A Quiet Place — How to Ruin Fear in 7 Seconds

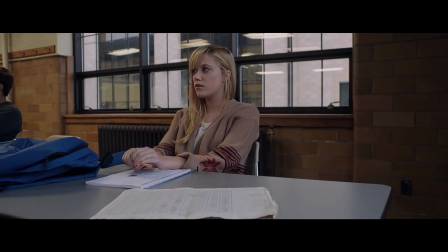4:19 I say the first half of It Follows because that's how long I think that movie manages to stay scary.
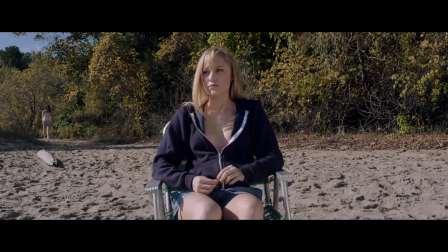4:25 The moment we get to the beach scene, it's all downhill from there. This because in this said beach scene, we finally get to see the creature in action.
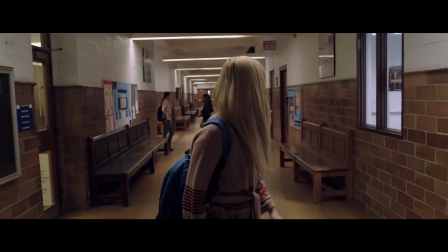4:34 After all this unending feeling of terror and dread,
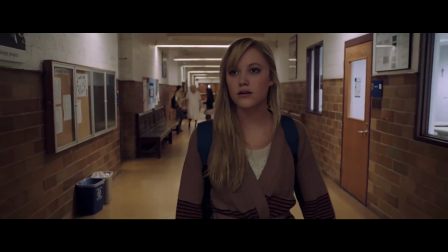4:38 the big bad monster finally shows what horrors it can unleash upon you.
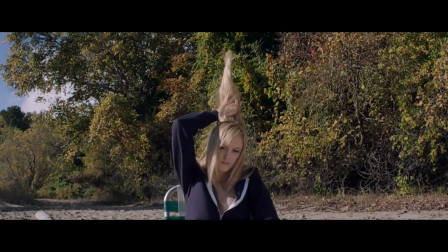4:44 It lifts up your hair and it punches people. That's it.
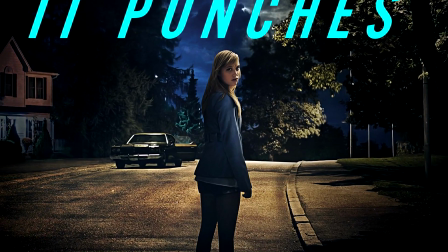4:50 And just like that, fear of the unknown is broken, as is the fear of the actual movie itself.
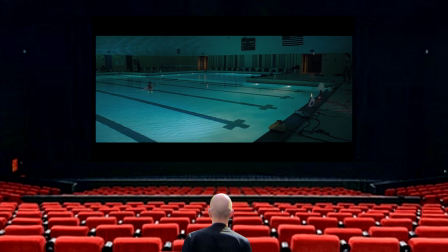4:59 Oh my god, it's right there. It's somewhere there. It's walking there.
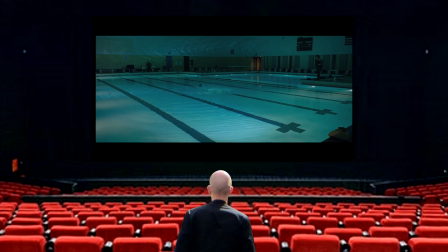5:04 Oh my god, it's walking there. Oh, it threw it. It threw it at her. Oh my goodness.
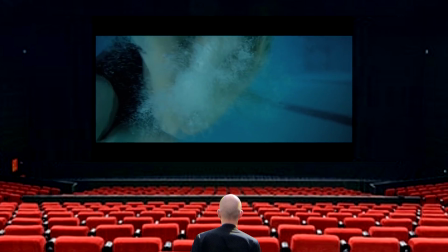5:09 Oh, not the chair, not the chair. Oh my god, oh my god. threw a chair at her.
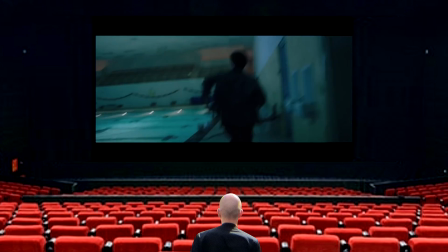5:17 Oh, not the typewriter. Oh my god, oh my god. Not the toaster, oh my god.
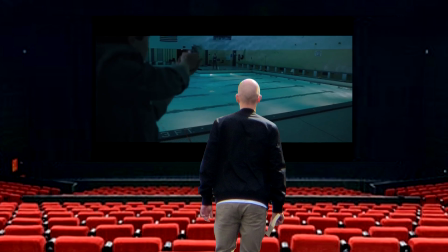5:23 Not the hairdryer, oh my god. No, I can't take this anymore. I can't take this anymore.
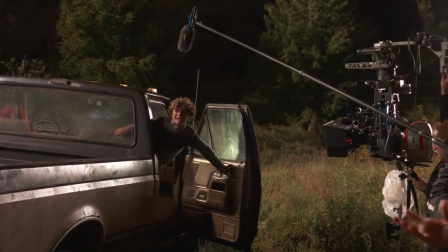5:35 Now that we've established fear of the unknown a bit better, let's get back to A Quiet Place.
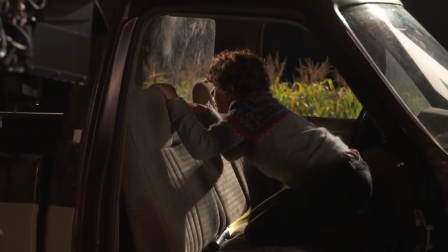5:40 I told you there's a moment in this film that makes it a lot less scary than it could have been, very much like the beach scene in It Follows.
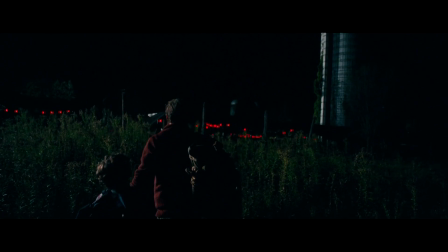5:48 But unlike in It Follows, this moment doesn't take place in the middle of the film, nor does it take place at the end.
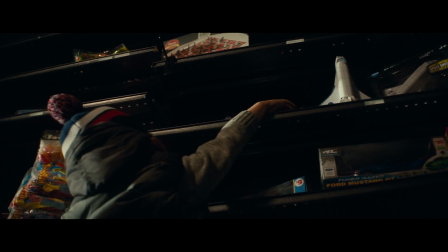5:55 No, the moment that I'm talking about takes place at the very beginning, and it's this.
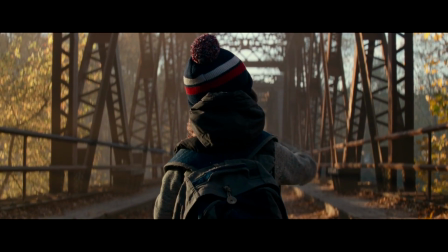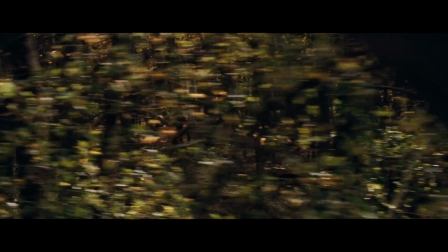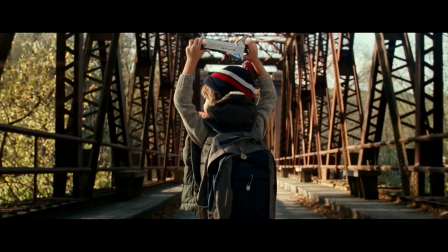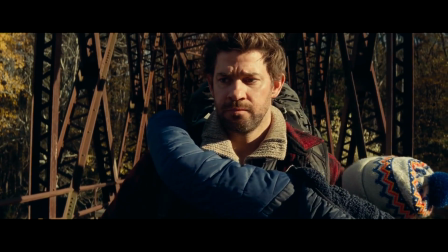6:20 Alright, now I know what you're thinking. That moment is amazing, the entire scene is amazing, both visually and story-wise.
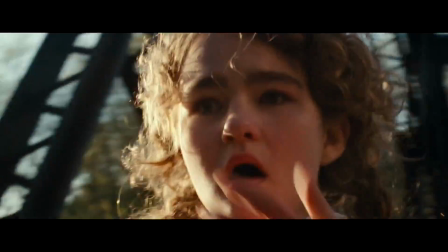6:27 And you'd be right, absolutely right. And I agree, the scene is very much great.
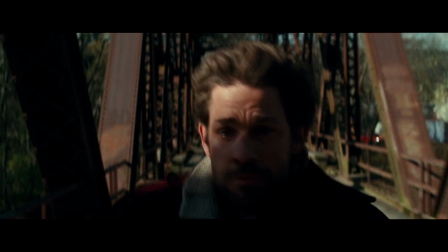6:32 But while I don't have a problem with the scene itself, I do have a problem with a specific part of it.
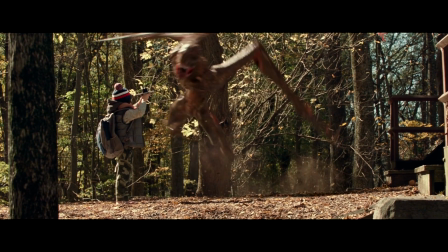6:38 This one single shot. Let's do a little pop quiz.
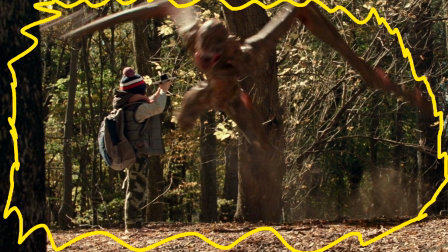6:43 Keeping in mind what we've talked about here today, look at this frame and tell me what you think might be wrong with it.
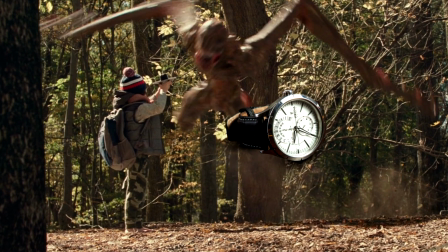6:49 And of course remember that we're only a few minutes into this film. What do you think?
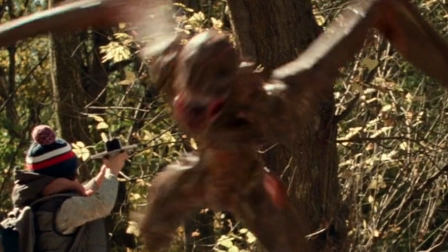6:54 Anything? Yes, that's correct. We see the monster. It's right there, fully visible in broad daylight.
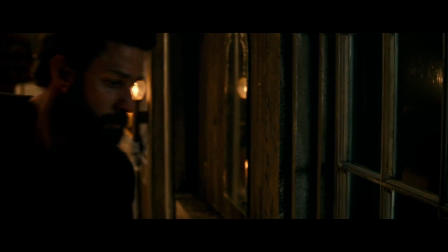7:02 Not only do we now know what it looks like, we also know what it does. It stabs you.
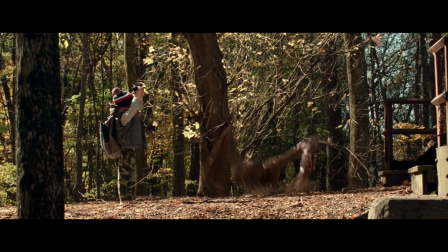7:07 And just like that, because of this one single shot alone, fear of the unknown is gone.
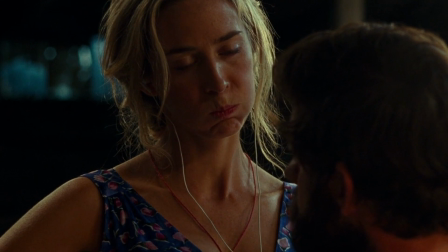7:13 And now that it's gone, it never comes back. Am I being harsh?
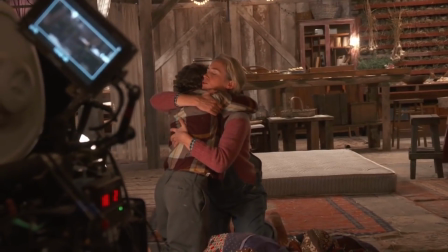7:18 Maybe. But if I am, that's because this would have been such an easy weakness to plug.
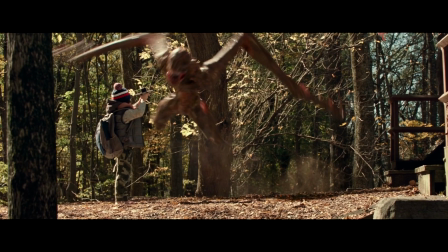7:24 Make the scene take place in the dark. Use something to naturally obscure the audience's vision. Hell, even by cutting off this one single shot, the issue would be gone and the scene would still work just the same.
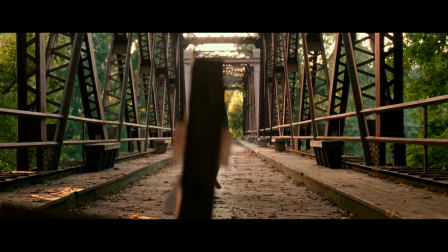7:36 The main purpose of this scene is that the family loses their smallest child to this lethal monster.
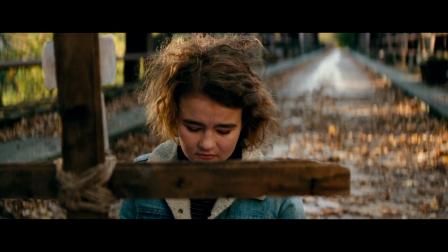7:42 That's it. You don't have to actually show us the monster to accomplish that.
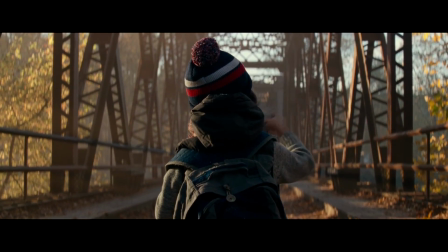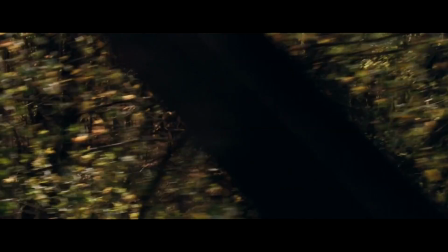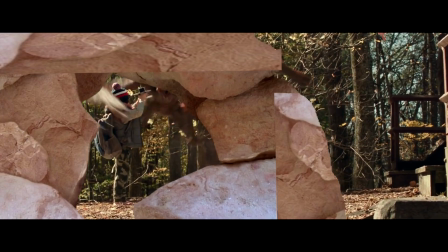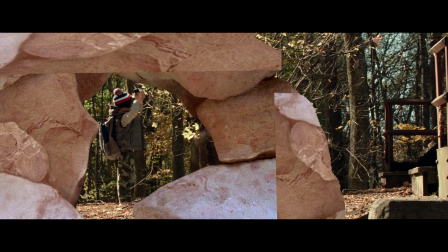8:05 See? Much better.
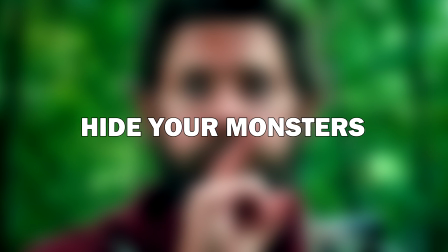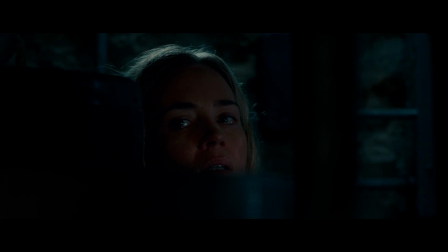8:12 If you're making a supernatural monster horror movie, it would always be wise to keep your cards close to the chest.
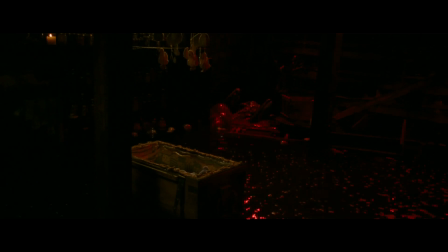8:19 As in, don't fully reveal your monster until the very end. Because once you do, it's always downhill from there.